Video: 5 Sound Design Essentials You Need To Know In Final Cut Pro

Hey friends, Dylan Bates here with the Final Cut Bro. Today we are going to be covering 5 audio hacks to up your sound game.
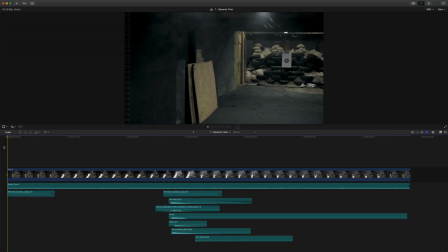[0:11]
So the first audio hack I would like to cover is time reversal. I'm going to play this clip and it won't have the element that we'll be adding.
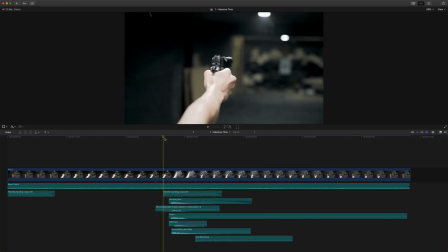[0:25]
Just a basic gun sound. Today we'll be covering how to add a reverse sound effect to really enhance your videos.
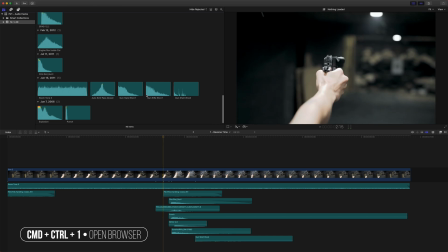[0:34]
So let's go ahead and open up this. And we're going to be taking this gun rifle shot.
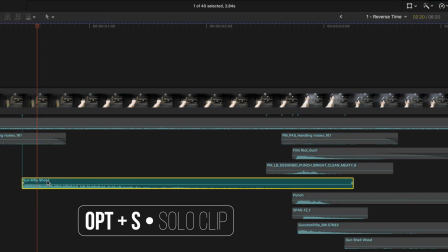[0:40]
And if I solo that with Alt-S, we can hear what it sounds like. It's a really meaty sound that I really like.
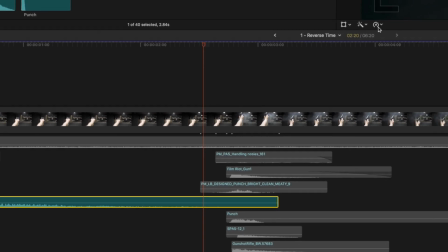[0:49]
But we are going to just come on up here to the retime menu, and we're going to go to reverse clip.
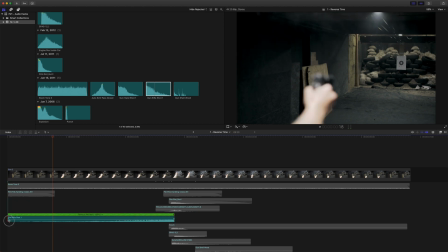[0:57]
So that'll reverse our sound effect, and we might shorten it just a little bit to make it fit in here.
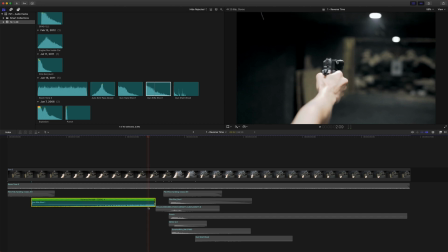[1:02]
And let's find the moment that this gun comes into focus, and we'll just set our audio to start or to end there. We'll fade it in, and if we play it back,
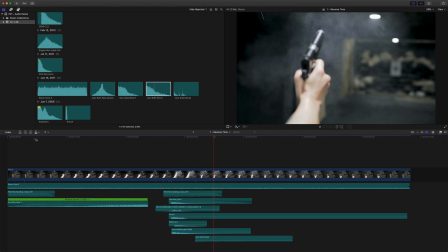[1:18]
it's really got a nice sound. So now if we play it through, it builds a lot of tension and really adds to the impact of the gunshot.
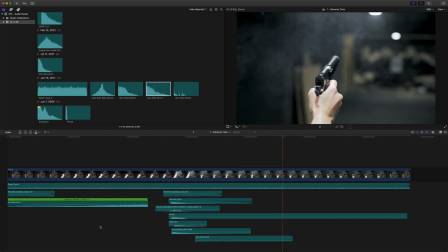[1:36]
Moving on to number 2.
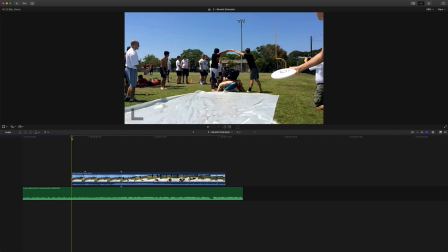[1:41]
Occasionally, I'll want music to cut out at a certain moment, but sometimes it doesn't work very well and I need to extend out the music. This can be difficult sometimes if you're not composing your own soundtrack, but I do have a method that allows you to extend out music, so I'm going to play this without extending the audio.
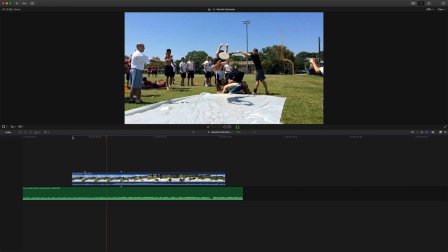That might work for some, but I think we could really add to this moment of comedy if we cut out the music. So I've made a few markers using M here, and I found the exact moment that the music really builds.
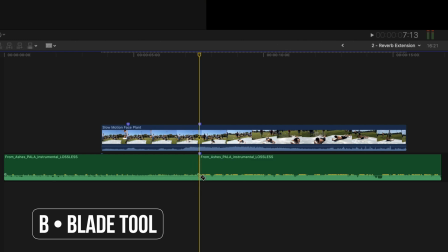[2:18]
So I'm going to push B and go ahead and blade that. I'm gonna push Option W, or you can go up to Edit,
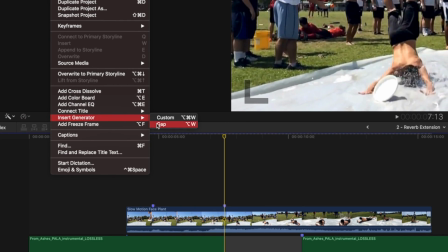[2:26]
down to Insert Generator Gap, and that'll create this gap clip here.
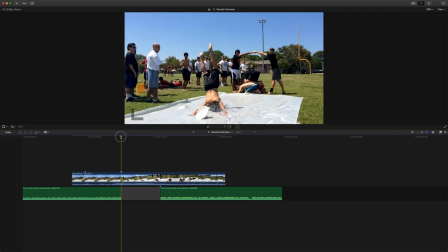[2:32]
After we've created the gap,
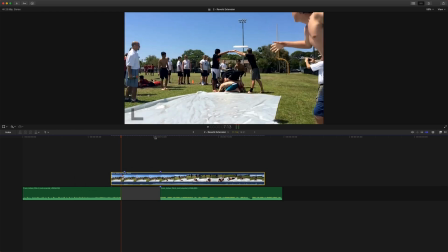[2:34]
we're gonna slide this clip on over to where the face impact happens and the music's really hitting hard.
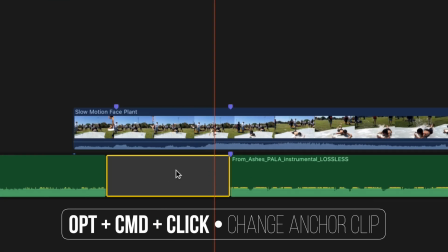[2:41]
And then select this gap clip, push Option and Command, and click on your video clip.
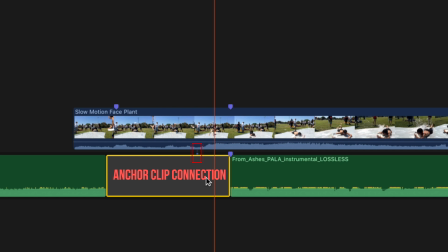[2:47]
And that will make it so this video clip is actually attached to this gap rather than this music element.
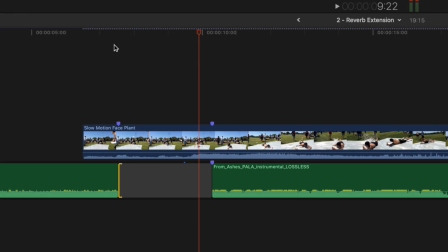[2:53]
And we can just shorten the music here. And let's go ahead and play through that.
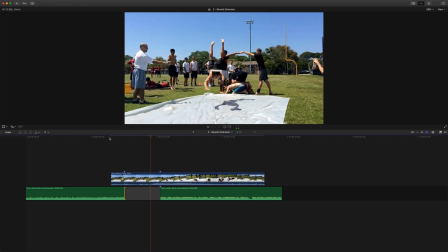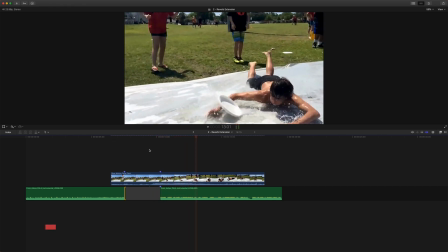[3:05]
And that might be perfect for what you want to do,
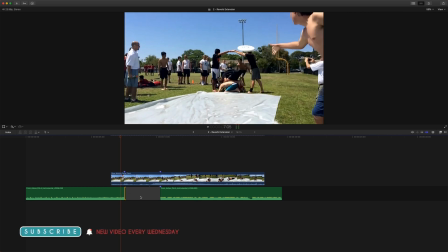[3:08]
but I'm going to be showing you how you can add reverb to fill out this moment of silence and make your music extend a little further.
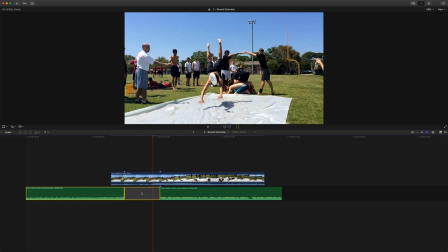[3:15]
So let's go ahead and select both the gap clip and the audio clip. And it's important that you have this gap. Then we are going to push Option G, and that will create a compound clip, or you can right click on it and do new compound clip.
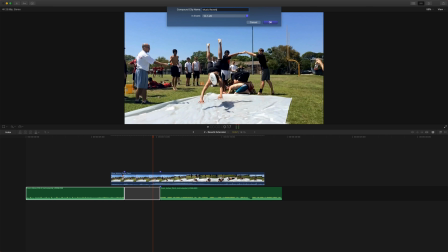[3:31]
And we'll just call this music reverb. So we now have this compound clip.
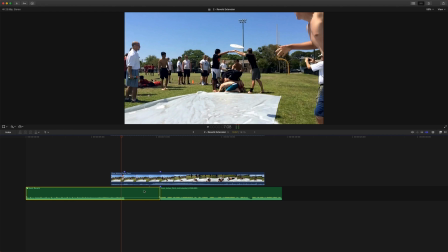[3:37]
You can see that it actually has the gap within here.
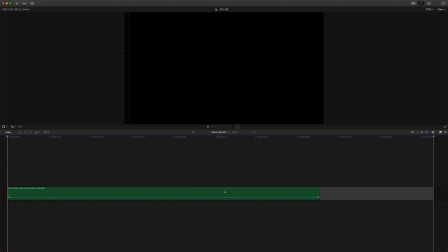[3:40]
Now, if you forget to add a gap clip, you can actually click into the compound clip and we could delete this out. And then you could just come to the end and again do Option G, or go up to Edit, Insert Generator Gap.
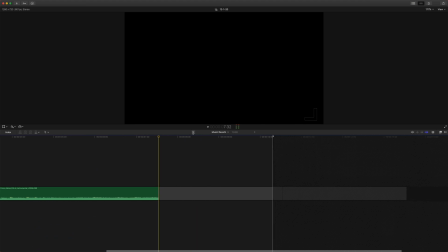[3:54]
So we'll make sure that we have plenty of length here on the end of our clip. Select your audio element, go to your effects,
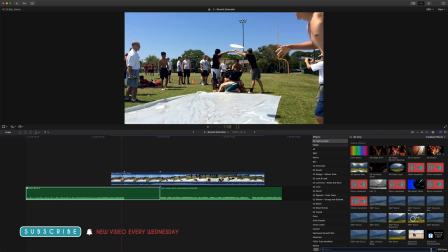[4:02]
and I'm going to be using a reverb element called Cathedral, but you can use any reverb that you would like.
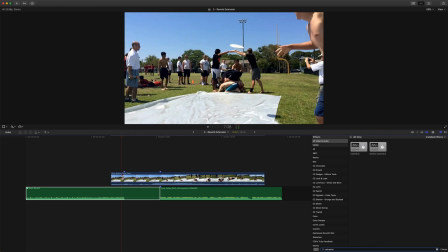[4:08]
This one is just really easy and I really like how it sounds, especially for this particular clip.
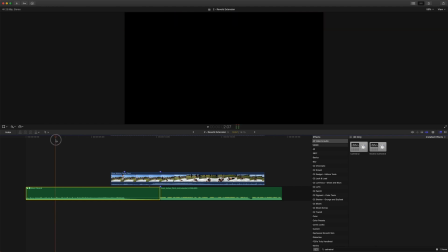[4:13]
So we'll just add that onto our music element. And if we play through, you'll notice that it has reverb throughout the whole song, and we don't really want that.
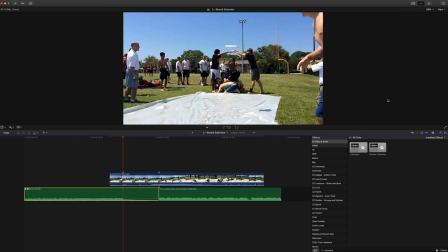[4:23]
So we are going to select our audio clip. We'll come up here to our inspector.
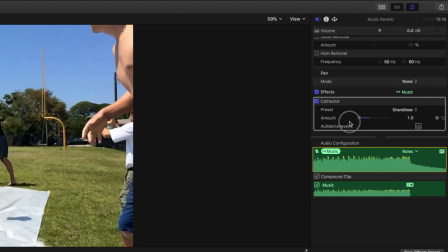[4:29]
We'll scroll on down, find our Cathedral element. We'll drag the reverb amount down to 1, which is the lowest it'll go.
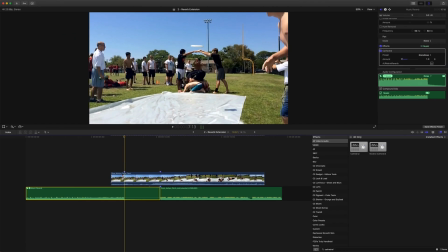[4:37]
Come over here, add a keyframe, and then go up to where the music ends and drag that reverb out.
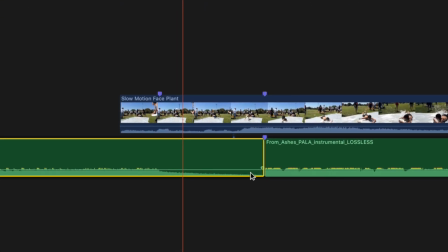[4:44]
And you'll notice that it's extended out our music element. And now if I play through,
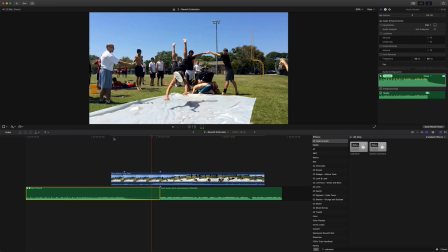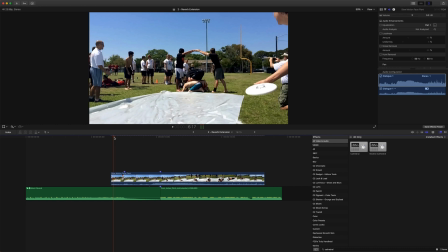[4:58]
It's really nicely extended out our music track. All right, moving on to number three.
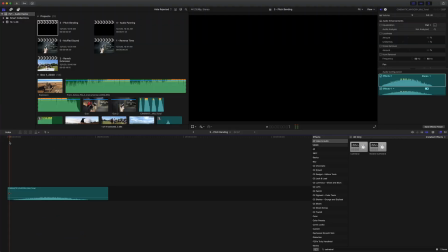[5:08]
Number three may not be quite as exciting to you, but I think it's a really great way to really broaden your audio library without having to buy more sound effects. I'll notice a lot of people have whoosh sounds and stuff for their transitions or whatever.
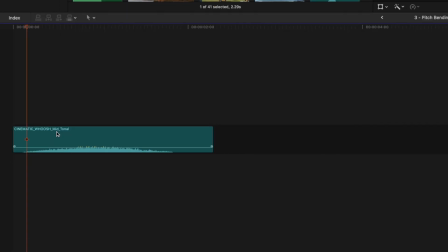[5:22]
And if somebody plays the same whoosh sound twice in a row like this, I notice immediately and it really jars me out of the video. So what I like to do is if I don't have really a lot of options for a whoosh sound,
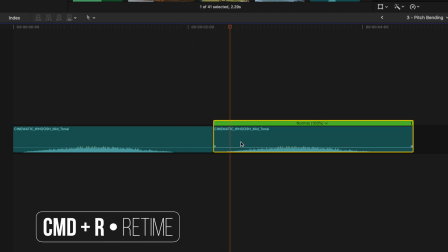[5:37]
sometimes I will push Command R and I will retime it, we'll drag it out.
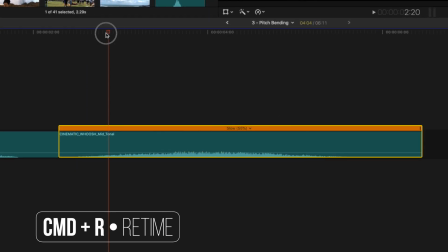[5:42]
And now if I play it through,
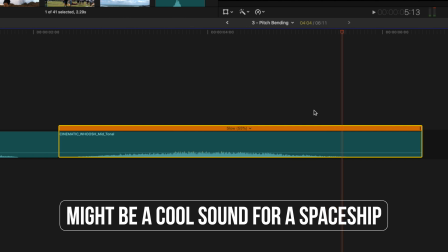[5:46]
gives it a little bit different of a sound,
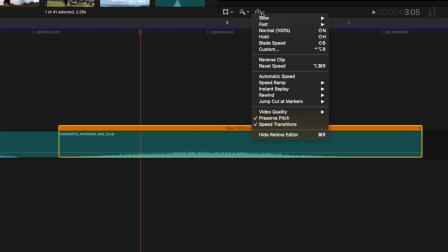[5:49]
but also we can go to the retiming menu here and go down to preserve pitch and deactivate that. Now when we play it, it's a much lower sound effect.
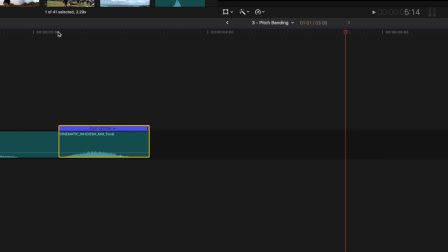[6:01]
Additionally, you can also speed this up. So let's say we do 200% and it's much higher.
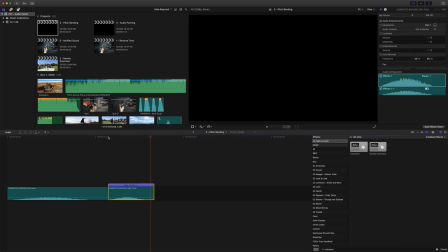[6:09]
And that's just a way to really broaden out the amount of sound effects you have without having to purchase anything extra. All right, moving on to number four.
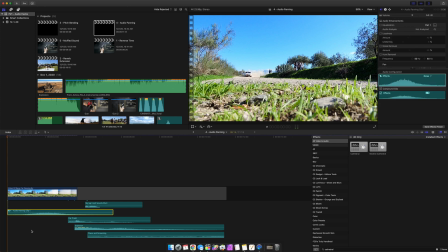[6:21]
So number four is audio panning. And this is really handy for adding a lot of depth to your audio soundtrack. And it'll just be passing the audio from the left channel to the right channel, and you can actually animate that.
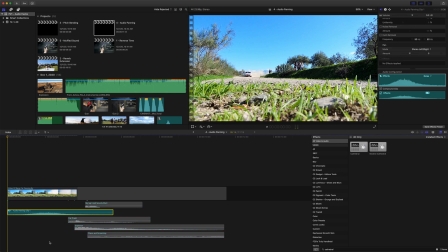[6:35]
Okay, so if I play this right now, you'll notice that the audio is actually coming equally through both sides, even though the car is passing from left to right. And that might work for what you want, but you can add a little bit extra dimension to your sound by animating the pan.
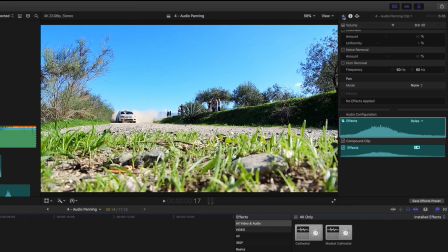[6:52]
So go ahead and select your audio, come up to your inspector, make sure you have the audio tab selected, go to your pan mode here, select your mode, and go down to stereo left right. Now, if you select that, you can actually animate the amount left or right.
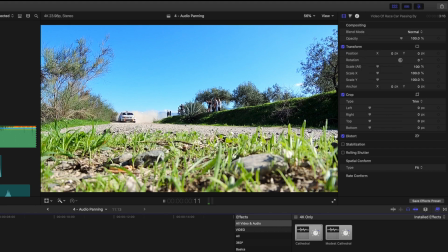[7:11]
So if I drag this way to the left, now you'll really notice this with headphones. It's only on the left channel. So let's go ahead and we'll start it out a little bit on the left and just kind of match it up with where it is in the scene.
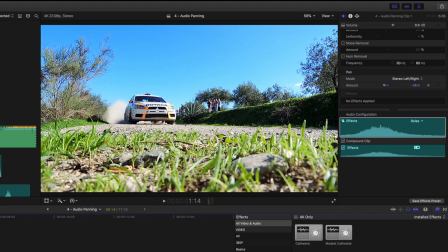[7:26]
We'll add a keyframe. And then as it approaches and comes to the right side, right here, it's totally on the right side.
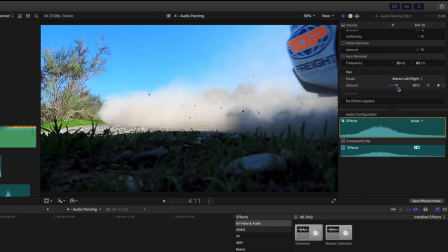[7:34]
So we'll drag this out over to the right. Now, I wouldn't recommend you go completely, as in real life, you would still have a little bit of audio coming in through your left ear, even though your right ear is getting the bulk of the sound. So now this is animated, and if I play it through,
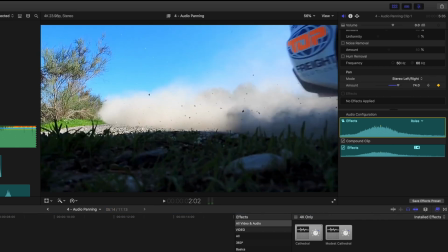[7:55]
and I might even make that a little bit more intense. Let's go ahead. Perfect.
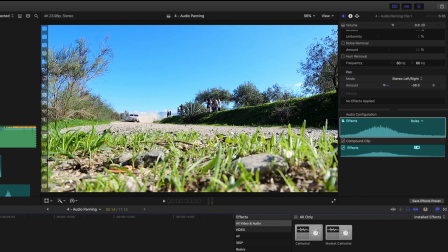[8:02]
Now it's coming through from left to right and it's adding a lot of dimension to the audio.
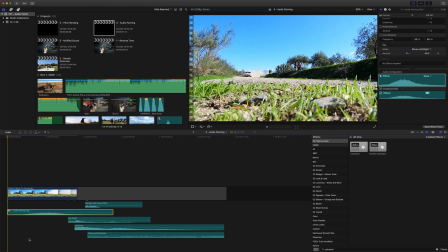[8:07]
We can just play this out.